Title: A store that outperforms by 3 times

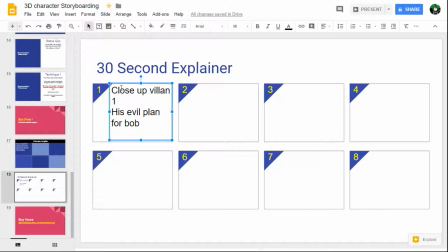Okay, and then over here we're going to have the close-up villain 2 and his evil plan. Now, why have I left a gap?
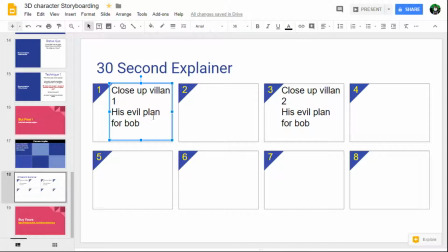That's because we want a transition shot, because we can't go from close-up, frontal to close-up frontal. It'd be, a bit cutty and a bit confusing. So what we want to do is basically we want to go to a medium shot where we can see that there's another character in the room.
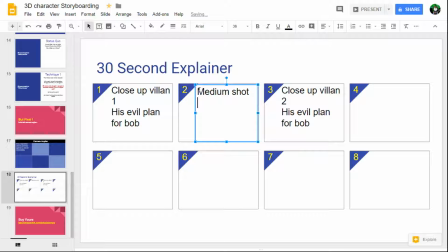Okay, and maybe in the background there's a picture of Bob, with a red circle around him to show that he's the victim. Okay, and maybe we'll get the guys to to point him in.
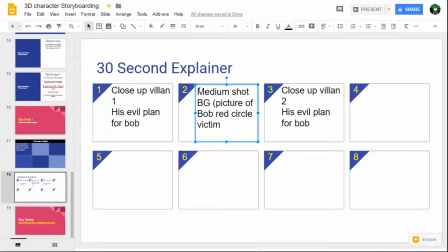We know that they're going to be nasty faces and maybe evil laughter and whatever, maybe dramatic music. It doesn't have to be cheesy. We just it could be comedic, but
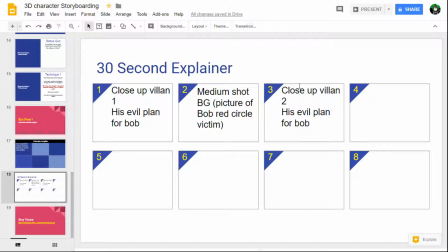it establishes the transition between the two. Okay, then as I said, we're probably going to go to to Bob, the hero, or whatever you want to call him.
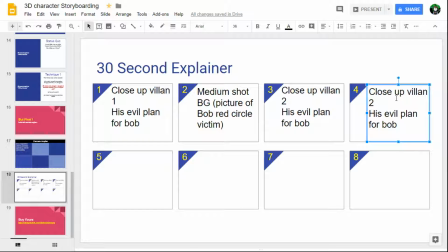Now, we could do a wide shot to establish that we've changed to Bob, so maybe we should do that. To get context into Bob's life and who cares about him and what he cares about and stuff like that.
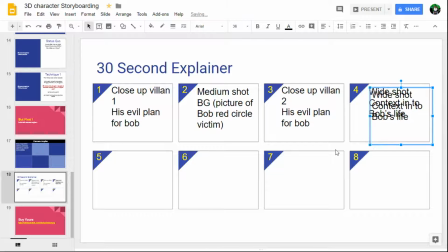Then we're going to go to something else, and then we'll do the close-up of Bob. Okay, and maybe one of his normal struggles.
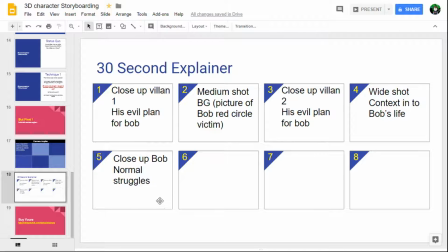Okay, and then maybe we've probably got time. Then we can go to a medium shot where we introduce a second and third character.
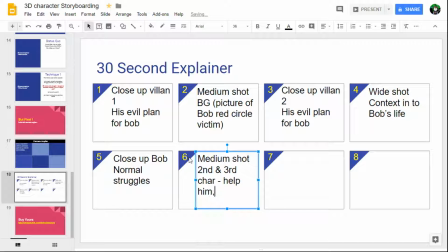Okay, and they're trying to help him, or he's trying to help them. Maybe it's his family and they need to eat and they haven't, or whatever it is. They're kind of creating a team kind of thing,
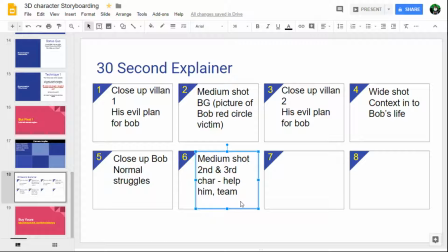and it's going to make him a good guy because he's trying to help people and people are trying to help him. Okay, then basically we can go. So if we do 21.
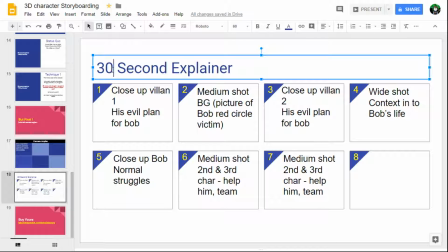So each one of these is about 5 seconds, isn't it? Something like that. Right, so I copied that one. Then we can go into
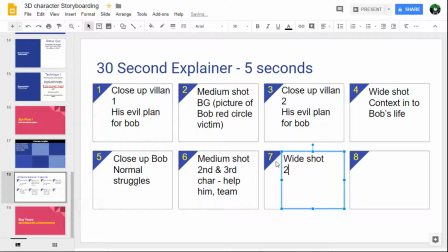a wide shot, and then maybe the two villains are in the distance. Okay, and then we change the background to Bob travelling off to do his normal sort of thing.
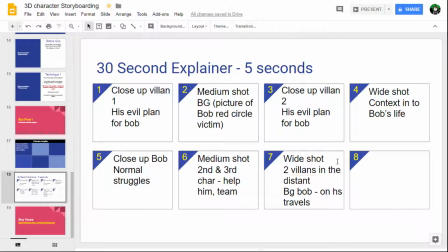Okay, and they're lurking, and then we've only got 30 seconds, so we haven't got time to do the whole movie. So basically we're just going to close with however we want to do it, what happens next.
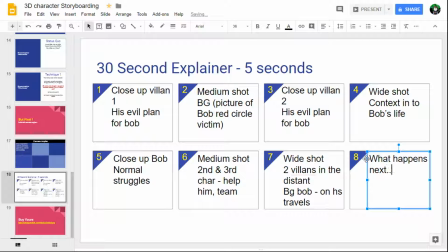Now the only thing is, if we say what happens next, or to find out what happens to Bob next, okay, that'd be cheesy and trite as far as I'm concerned.
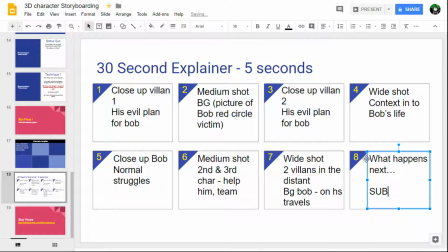So again, we can be like we were in the other one, we can be super subtle about it, and we can just show I don't know, the cover of the DVD or something, the story of Bob, whatever it is, but the cover will show that, and just the link.
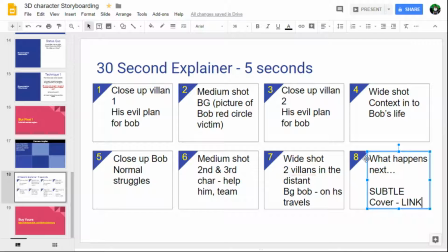Again, we don't necessarily need to state, to see what happens next, go to this link. Okay, if they're waiting for something to happen or to get more and they see a link, then basically they're going to work that out, that they're going to click. Okay, and that takes all the triteness and cheesiness away.
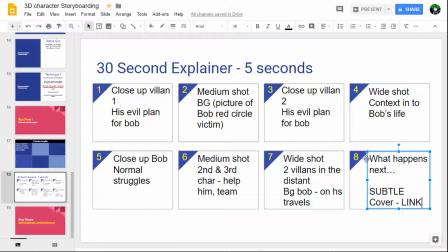Okay, so that's basically it. But you can see we've basically built a very high impact 30-second explainer. We're not trying to sell anything. Okay, we're not telling some obviously fake, pathetic story of, you know, Bob's an idiot and Mary's not an idiot, and which would you rather be, Mary or Bob?
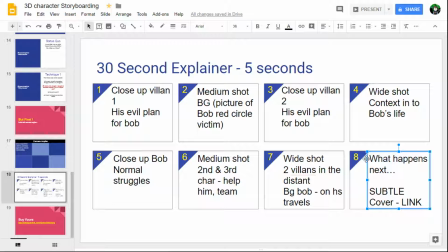You know, we're going straight in. We've gone. You know, we've put Hollywood on its head because we're going straight in from the villain's view, and we've got not just one villain who's going to do something to Bob, but two villains, and they're each going to do something more disastrous than the other guy,
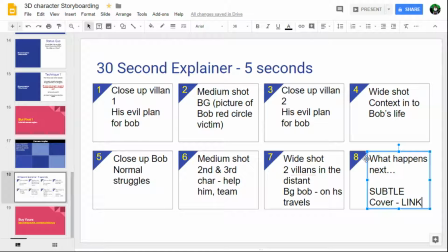and help each other, you know, help themselves to, you know, to stitching Bob over. So we know Bob's in trouble. We don't know quite who Bob is yet, but we know that something bad's going down. And then we go to Bob, and then Bob, you know, helping or being helped, you know,
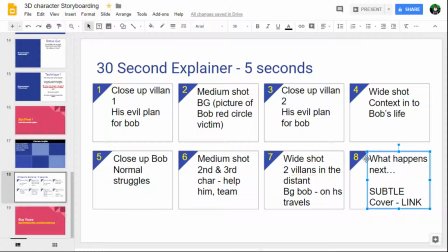to establish the empathy and to show, you know, how his life's pretty difficult already, and that he doesn't know what's coming. And then we do the wide shot with the villains in the background, you know, ready to unleash their evil plan. And then we don't need to do explosions and, you know, whatever.
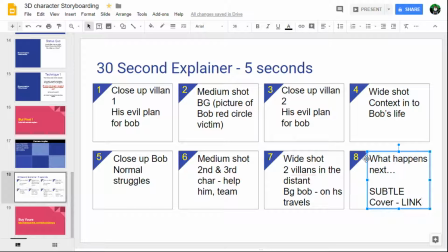You know, basically we're just going to leave it, you know, as a subtle link to, you know, how to get more. Okay, so if we're selling, you know, whatever it is, then obviously that's going to be the subtle thing in the in that last shot.
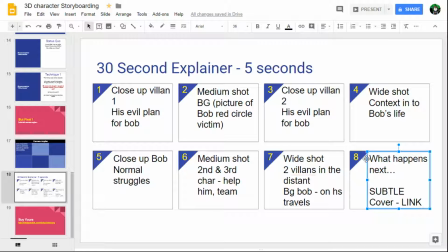Okay, and we don't need to say it out loud because the audience are clever enough to work it out. So, you know, as I say, there we are, high impact ad. Not, you know, not really not obvious, you know, what we're selling or something. Now, obviously, what, you know, the you know, what Bob's normal life is like,
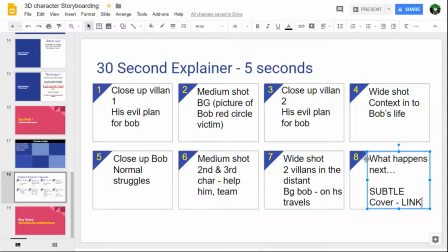and what the villains are, you know, wanting to do to him, you know, they can involve whatever you're selling. So it could be that, you know, if you're selling photography, that these two guys are rival filmmakers,
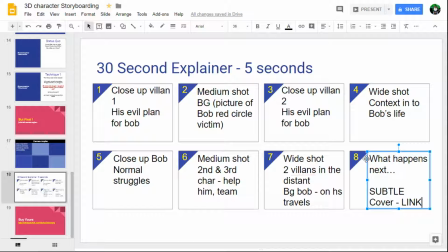and Bob's a filmmaker, and he's struggling to get his production put on, and they're plotting to how to ruin his film. Okay, so if you're selling, you know, filmmaking courses or something like that, then maybe that's an appropriate kind of, you know, direction for you. But you can see how that would, you know, kind of come together.
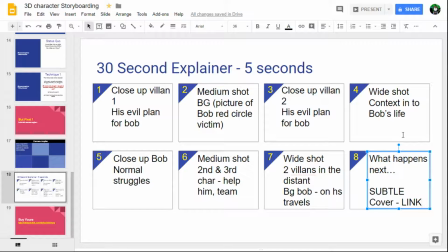Okay, so now we've got the storyboard and the characters in the film and the moods and what they're going to do and the order of things. Then basically, you can see how, if I could turn the button on, there we go.
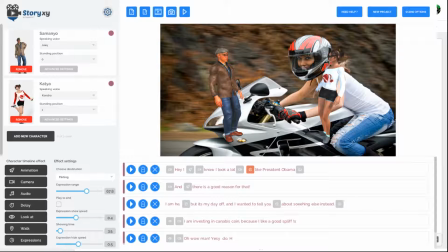That in Story XY, we could add the characters. For this one, we'd need, you know, 5 characters. So you only get 3 in the front end, so you would need to get OTO1 for the Pro to get up to, I forget what it is now, 9,
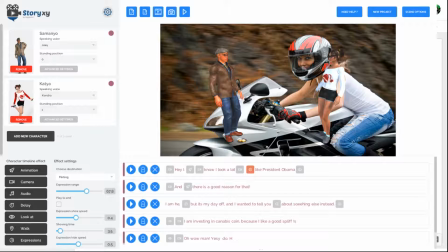I think it's 9 characters. So, you know, we only need 5 of the 9. You can see all the camera angles that we would do, you know, in the different steps. We can see the facial expressions we need. We can put in the speech-to-text script, or you can upload your own voiceovers, etc., etc.
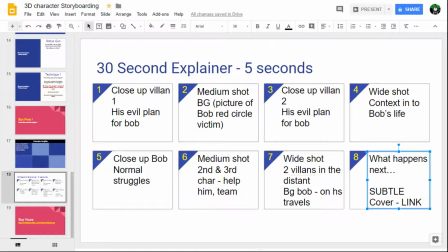Okay, so there we go. So I think that's pretty exciting, really. Yeah, and this is how we can use 3D characters to tell a story, which is obviously not selling, but is obviously about, you know, getting something.
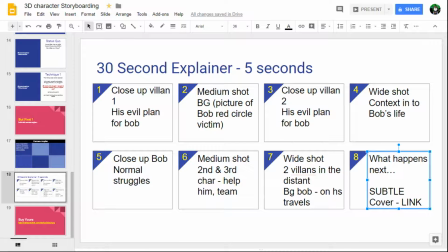And it's going to be engaging and entertaining and, you know, potentially clever. It's going to look good.